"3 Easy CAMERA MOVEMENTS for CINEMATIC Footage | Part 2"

How's it going everyone? Kellen Rek here and today we're going to talk about three more camera moves that are going to make your footage look cinematic. And again for this one all you need are your hands and a camera. Okay that's a lens but let's just pretend it's a camera. Cue the intro.
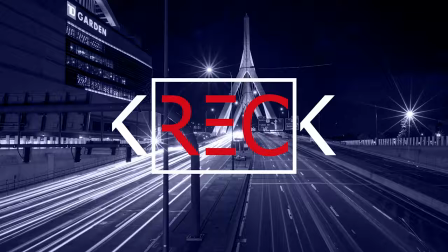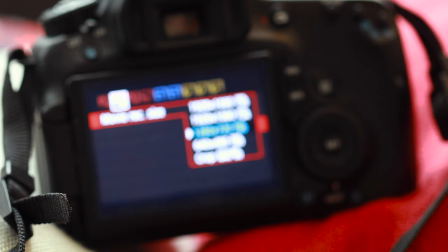So just a reminder before starting into this video, for most of these camera moves we want to be shooting in slow motion. So set your camera to 60 frames per second or higher so that you can get a nice, smooth, slowed-down shot. The slow-mo shots are going to really smooth out any bumpiness because a lot of these are handheld. So shooting in slow motion, a higher frame rate, is going to make all of these work a lot better. So in this first move, the wrap, you can use it in a number of different ways. And it's all about your leg strength in this one, believe it or not.
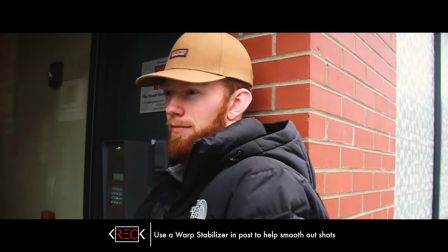What you want to do is grab the camera in your hands and set your legs somewhat spread apart. and you want to focus in on the
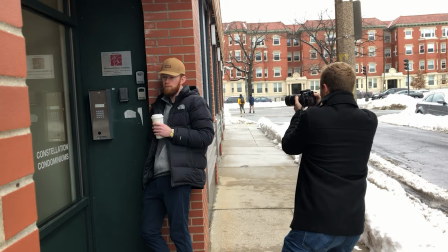subject that you're trying to shoot now you're gonna lean from one leg to the next leg keeping the subject in the center of your frame or wherever in the frame you want it to be and you're just gonna smoothly using your core and leg strength turn around the subject that you're shooting angling the
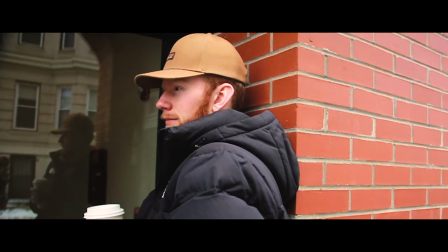camera towards that subject and it's gonna keep your shots nice and smooth nice and steady it's gonna give you a nice almost sliding look with a
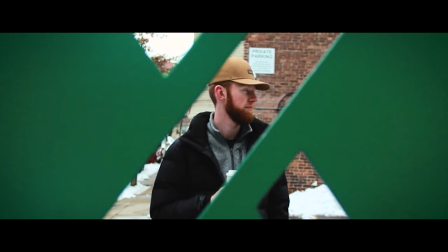little bit of curve to it and you can do this with a push or pull as well if you want to lean forward or lean backwards keeping the camera steady and focused on your subject it's gonna give you a great look for your shots great camera movement here this next camera movements really
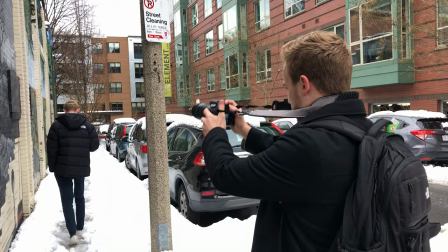easy and the best way to do it is to put the camera strap on your camera and wrap it around your neck and then just hold the camera at about arms length best to do it with a wide lens but you can really mix up your focal lengths here and give it a
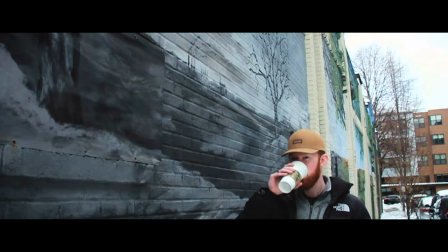different try and all you have to do is just either tilt from down to up or from up to down and just reveal the scene that you're looking at now if you're using a wide lens for this you get a nice big reveal the camera very smoothly is moving to show the frame
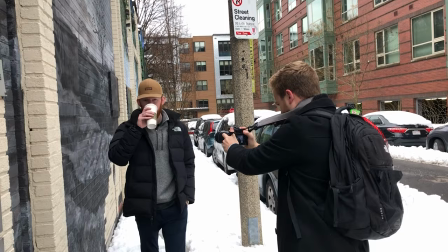that you're trying to reveal now the reason you want the camera strap around your neck is because it just keeps everything a lot more stable you get an extra point to sort of stabilize not just your hands but the back of your neck and your body to keep that camera stiff and steady so that your shot is nice and smooth and if you do this with not so much of a wider focal length but something a little tighter you can get some very nice isolated shots featuring the subject that you're focusing on so if you're shooting close-ups of a subject this is a great tool to use. The final trick is a little bit more in depth than the others it is a long form camera movement so what you do with this is
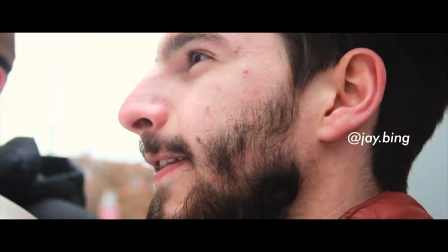say you have one subject and you want to cover a lot of different parts of that subject or you have multiple subjects so you want to cover
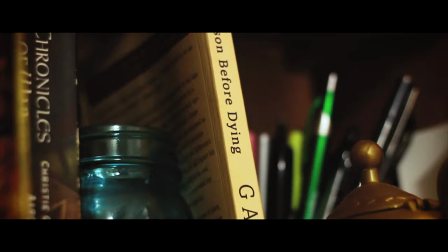a bunch of different books in a bookshelf or focus on something where there's a lot of different things that you want to see but you want to keep it to one camera move what you do is have your camera in slow motion and you start handheld and you focus in on your first
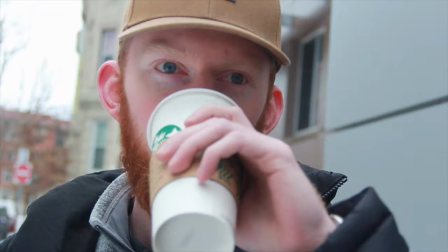subject that could be again one book in a bookshelf or it could be one part of a person maybe their hat and then you're going to move to
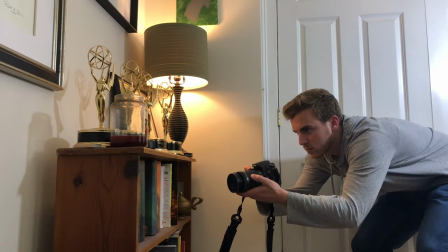something else start on that one object and then move your camera while you're still recording quickly to the next part that you want to focus
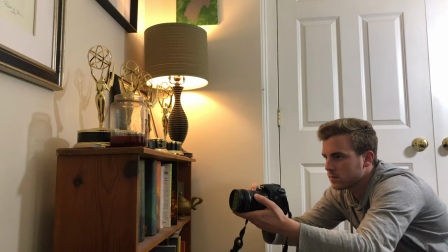on so another book in the bookshelf Then, a few seconds later, move to another book in the bookshelf. In the end, you're going to have one long shot where at various points you're focusing on one object and then moving your camera along to the next one.
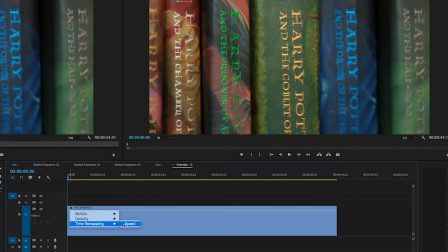Looks a little bit weird as is. For this trick, you want to bring it into your editing software and use a speed ramp any time the camera
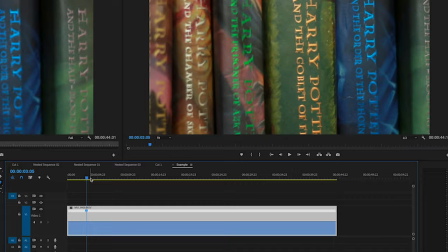moves so that you suddenly end up with a nice slow-mo isolated shot of the first subject,
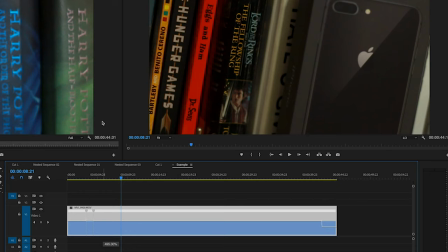speed ramps really quickly to the next part of the subject that you're slowing down on speed ramps to the next and it can go on for
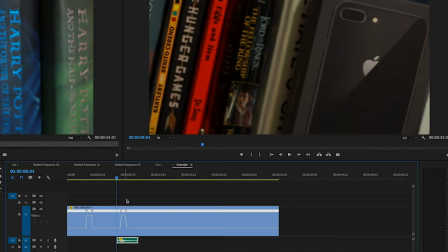as long as you want it gives you a really cool effect and even better I love sound effects so you got to throw a little whoosh sound
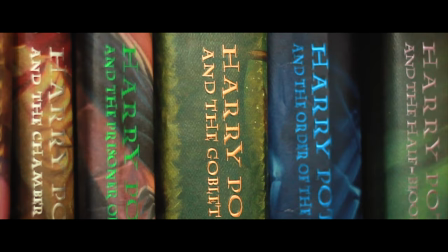effect on there to make it a heck of a lot more cinematic and really sell that camera move effect so